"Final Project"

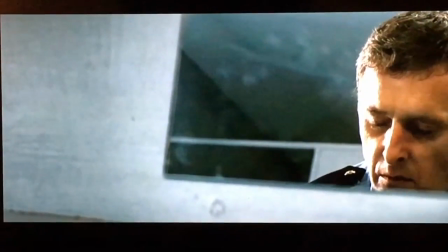7s
For my video essay, I'm going to speak about the techniques McQueen uses in his films.
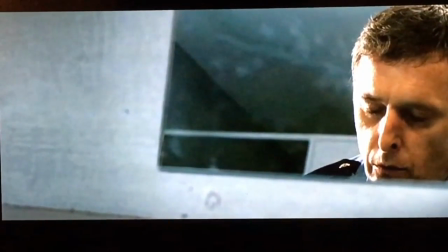13s
In Steve McQueen's films, he likes to get up close and personal with each character, connecting them to the audience in an emotional way.
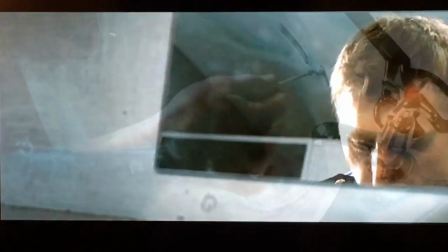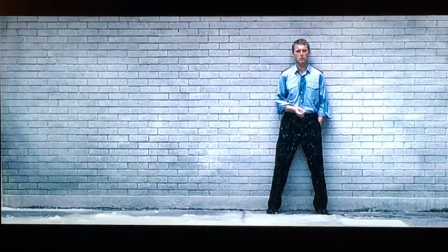30s
He uses still shots and still frames and holds on them for a while.
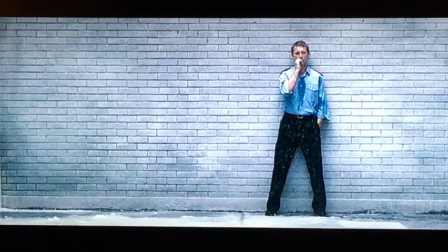35s
With this, he's creating intensity
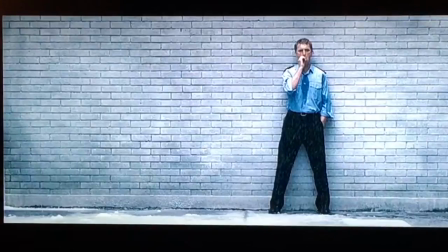40s
and a lot of suspense between the audience and the characters,
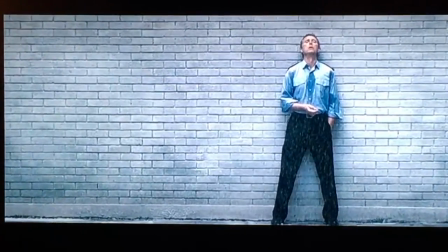45s
because here we never get inside the mind of the characters. We only see their pain and suffering from the outside.
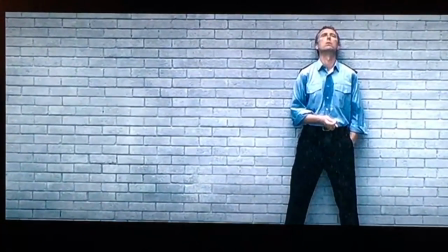53s
We never have a true connection to see what's really going on inside the characters' minds.
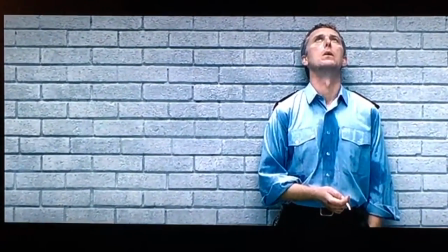63s
He holds on these images for a little while, zooming in very close and slow, getting up close and personal.
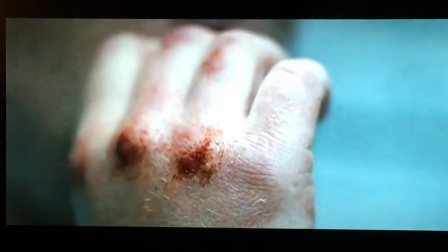72s
He wants you to see and feel the characters' pains and suffering, not hear about them.
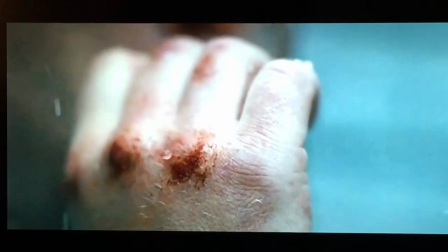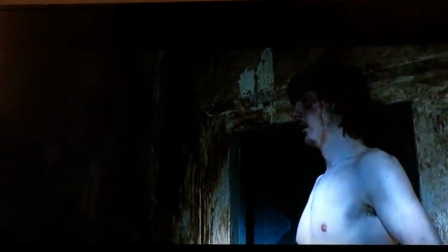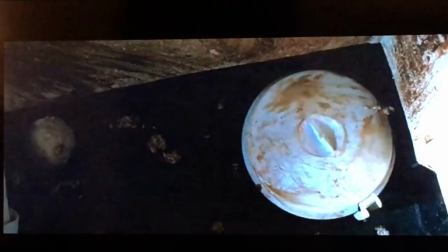89s
McQueen uses different lighting, sometimes darker, in a more intense scene.
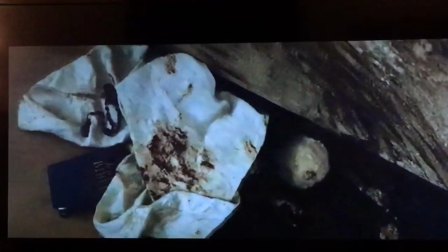94s
He uses different angle shots and pans the camera all around the room.
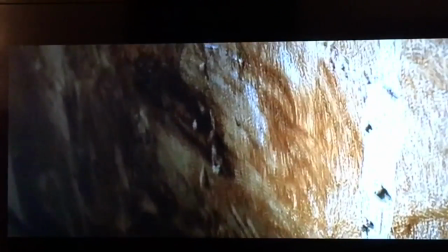100s
He does this to show the graphic and gruesome images that he wants you to see.
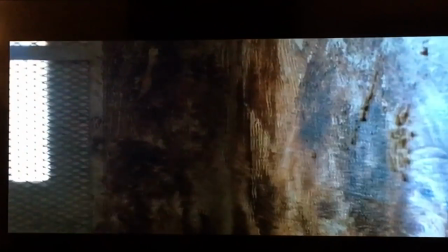111s
The silence creates and builds suspense and intensity.
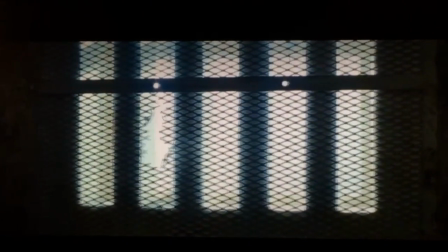117s
His truth and story lie in his visuals.
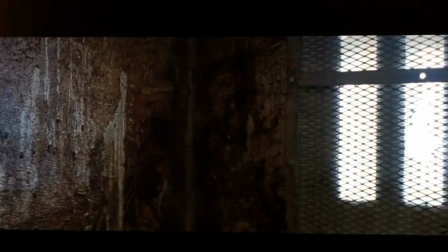121s
His films show just what people do in truthful, sometimes too graphic, details.
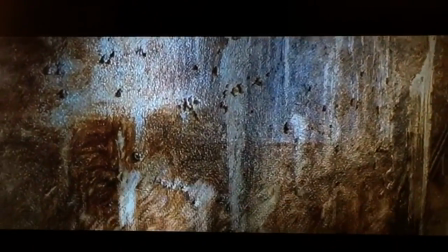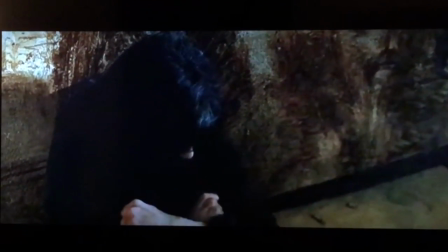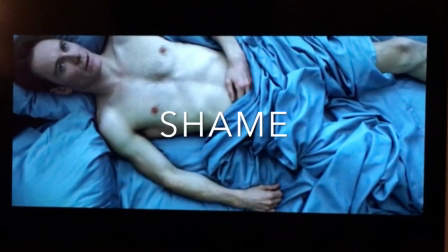138s
In McQueen's movies, there is a lot of irony.
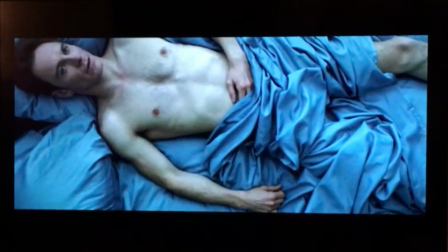142s
Like here in his movie Shame, the protagonist Brandon is lying naked in bed. In deep thought, seems like he's very upset about his sex addiction, but this is never explored throughout the film.
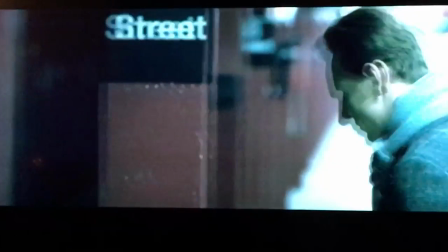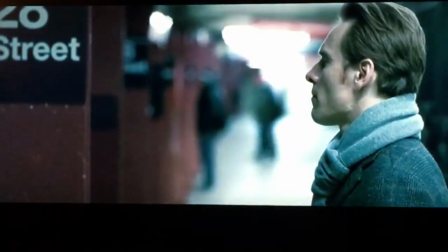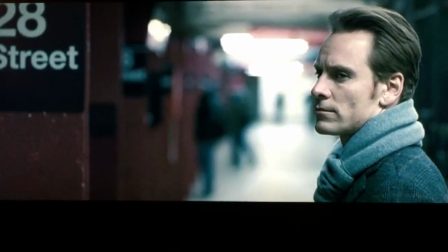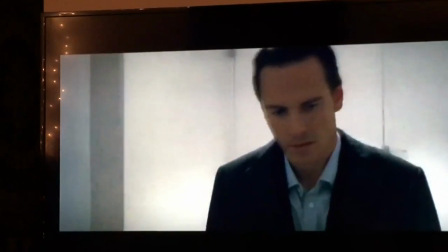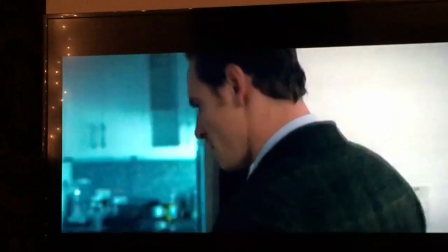179s
Here we see more of McQueen's visualization of the narrative that he uses in all his films.
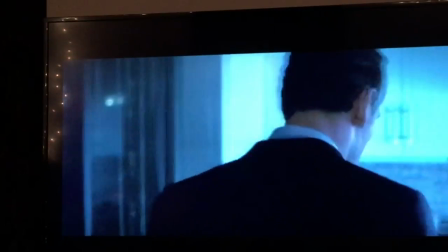185s
He's interested in telling the truth by visualizing it.
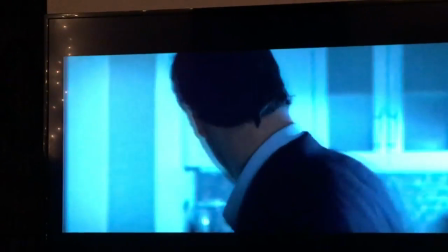189s
He uses body gestures and body actions to portray the point he's trying to get across.
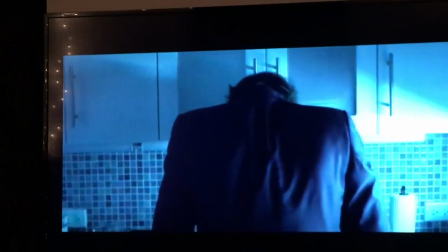197s
Visual art, showing what it looks like versus telling.
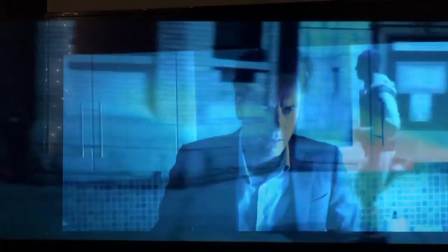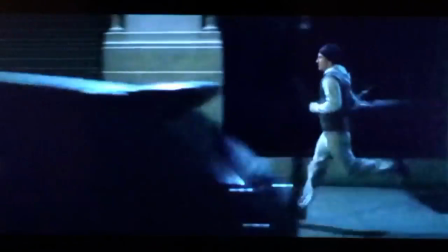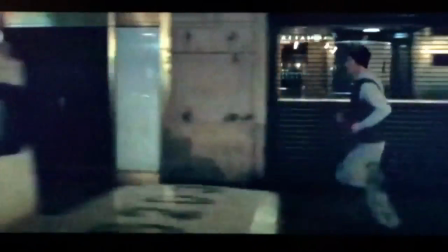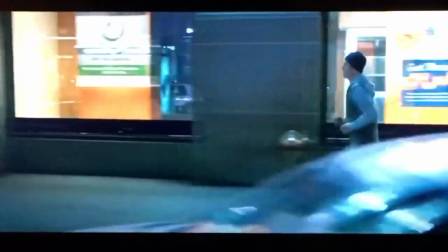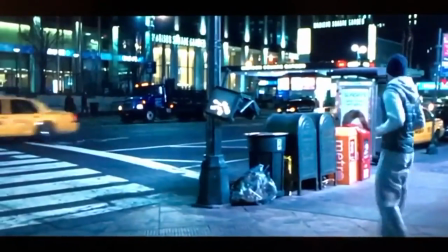221s
He uses soft and very slow music, mostly instrumental with no words over them.
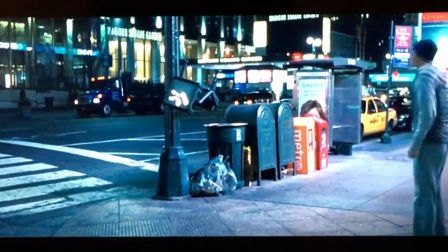227s
He does this to create a more dramatic and suspenseful feeling.
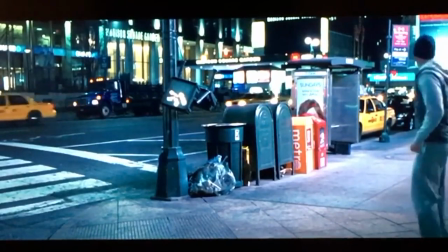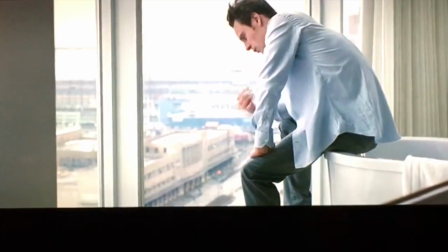238s I can walk you down.
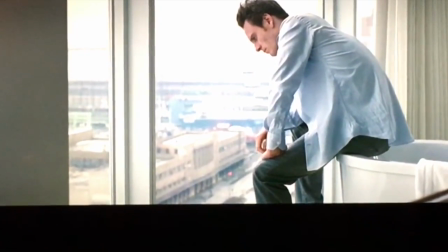243s That's okay.
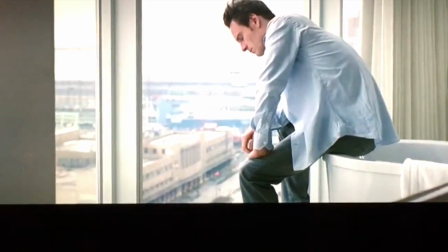247s
He uses the body images to portray the pain, hardship, and suffering his characters are going through.
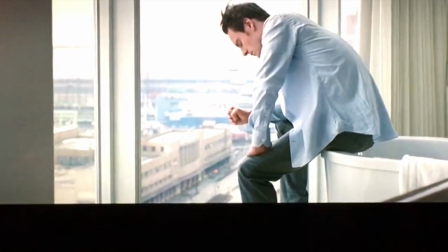254s
In this case, specifically Brandon is going through.